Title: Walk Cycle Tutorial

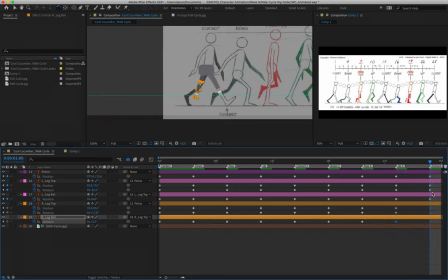And then lastly, under the final contact pose, we are going to copy and paste the very first set of keyframes from layer 18 and the very first rotation keyframe from layer 19. And that brings our leg back to rest.
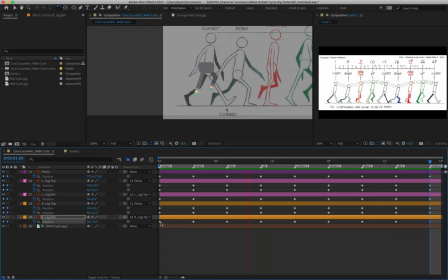And we now have a pretty vigorous walk, or at least the legs are walking. We obviously now need to do the arms. But this is kind of the hardest part. Once we've got the legs down, once we've got the torso moving, it's very easy to judge and gauge the timing of everything else that we need to do.
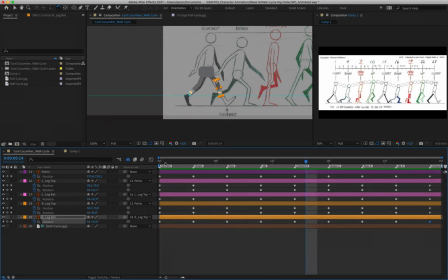Okay, so with that done, I recommend that you save your work. We don't want to risk it crashing halfway through. And we're going to select all of our layers here.
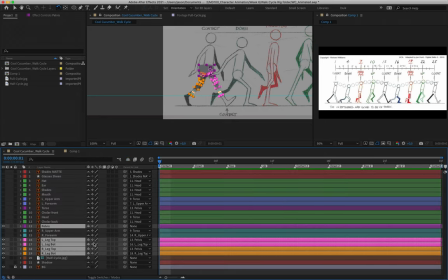Layer 13 down to 19, collapse them. We're going to make them shy as well, because we no longer need them anymore. What I'm going to do now is I'm going to turn on layer 9, the torso. I'll remove the shyness from that.
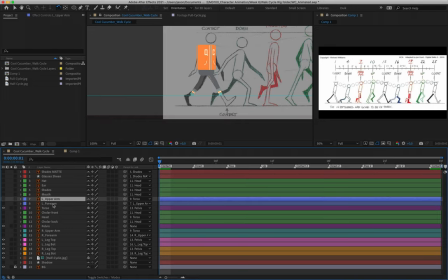And then we're going to grab layer 7 and 8, unshy those, turn their visibility on. So that's our upper arm. And then layer 14 and 15, that is our back arm.
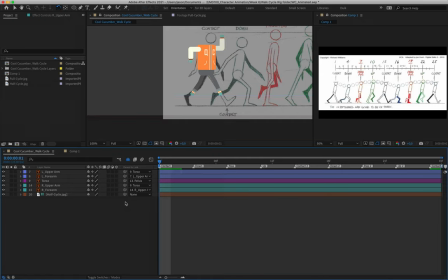We'll just unshy those. Okay, and if we take a look, kind of looks like we've got a little dance going on. I quite like it. All right, so what we're going to do now is we just quickly want to pose our arms. So I'm going to select layer 9 and hit T to bring up its opacity.
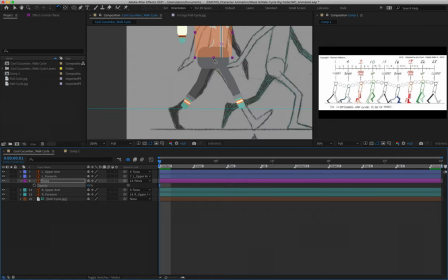And I'm going to drop this down to maybe about 45% so that I can see through the torso, so that I can then pose my arms correctly. We're going to be doing layer 14 and 15 last. That's actually going to be the easiest part of the animation because we don't see the arm for a large part of the animation.
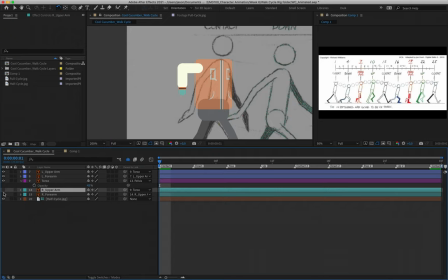So we only need to do some very small keying there. We'll work with layer 7 and layer 8 first. So layer 7, I'm going to hit P for position, hold down shift and hit R for rotation. Create my very first keyframes there. And then layer 8, R for rotation, create a keyframe.
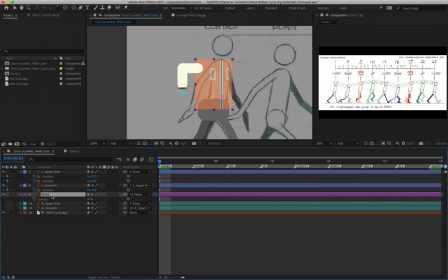The torso, we are actually going to add a little bit of animation to that as well. So I'm just going to quickly hit P for position and create a position keyframe for layer 9 as well. And this is just going to allow us to create a little bit of overlap when we offset the keys slightly.
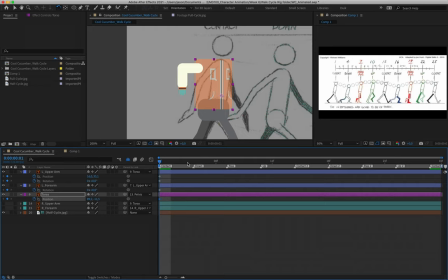Okay, so let's quickly pose our upper arm. We'll deal with the position keys for layer 9 in a moment. So we're just going to rotate our arm to roughly get the same pose.
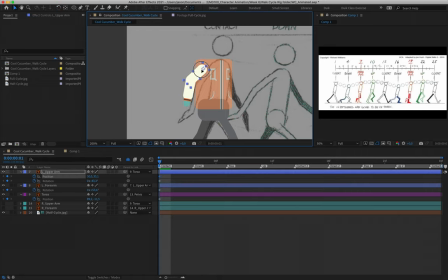And because this is our contact point, the shoulders kind of moved slightly over to the right. And that's because it's going to be rolling back to the left as our character comes down into this down position. Okay, so we kind of want a more neutral pose for our contact pose. Okay,
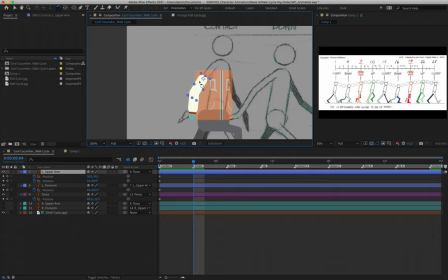Moving to down one, what I'm going to do is I'm just going to shift the arm slightly to the left, rotate it out a little bit further, and rotate that forearm out. Again, don't straighten it. We know naturally that if you sort of like snap your arm into that straight position, it really feels uncomfortable, it hurts.
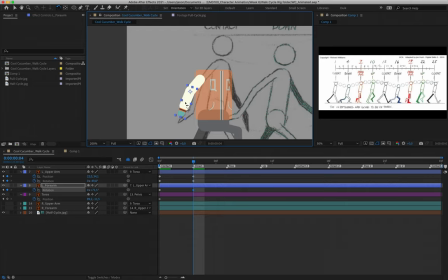And it's something that we as human beings can pick up on very easily if we're watching an animation. Reason being is obviously if vast majority of us learn how to walk at a very young age and continue to do so for the rest of our lives. We don't think about it cognitively, but if you've ever noticed someone with a limp or noticed someone who's drunk,
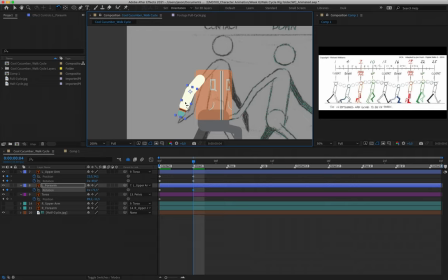you pick up on that sort of change in their gait or that difference in their gait very quickly, right? We naturally understand how a body is supposed to move and we can identify when it's not moving correctly. So we don't want to snap that elbow because it's going to look a little bit strange. Okay.
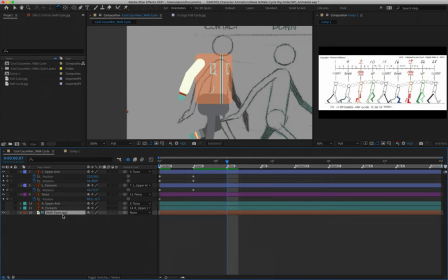Moving over to the passing position, what I can do is just grab layer 20 and shift it over to the right so that I can continue to referring to it.
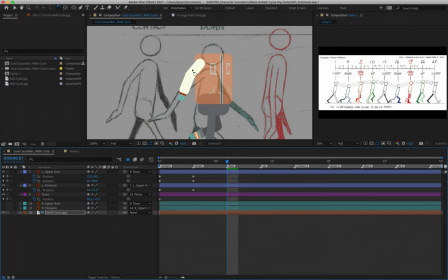And what I'm going to do is I am going to grab layer 7.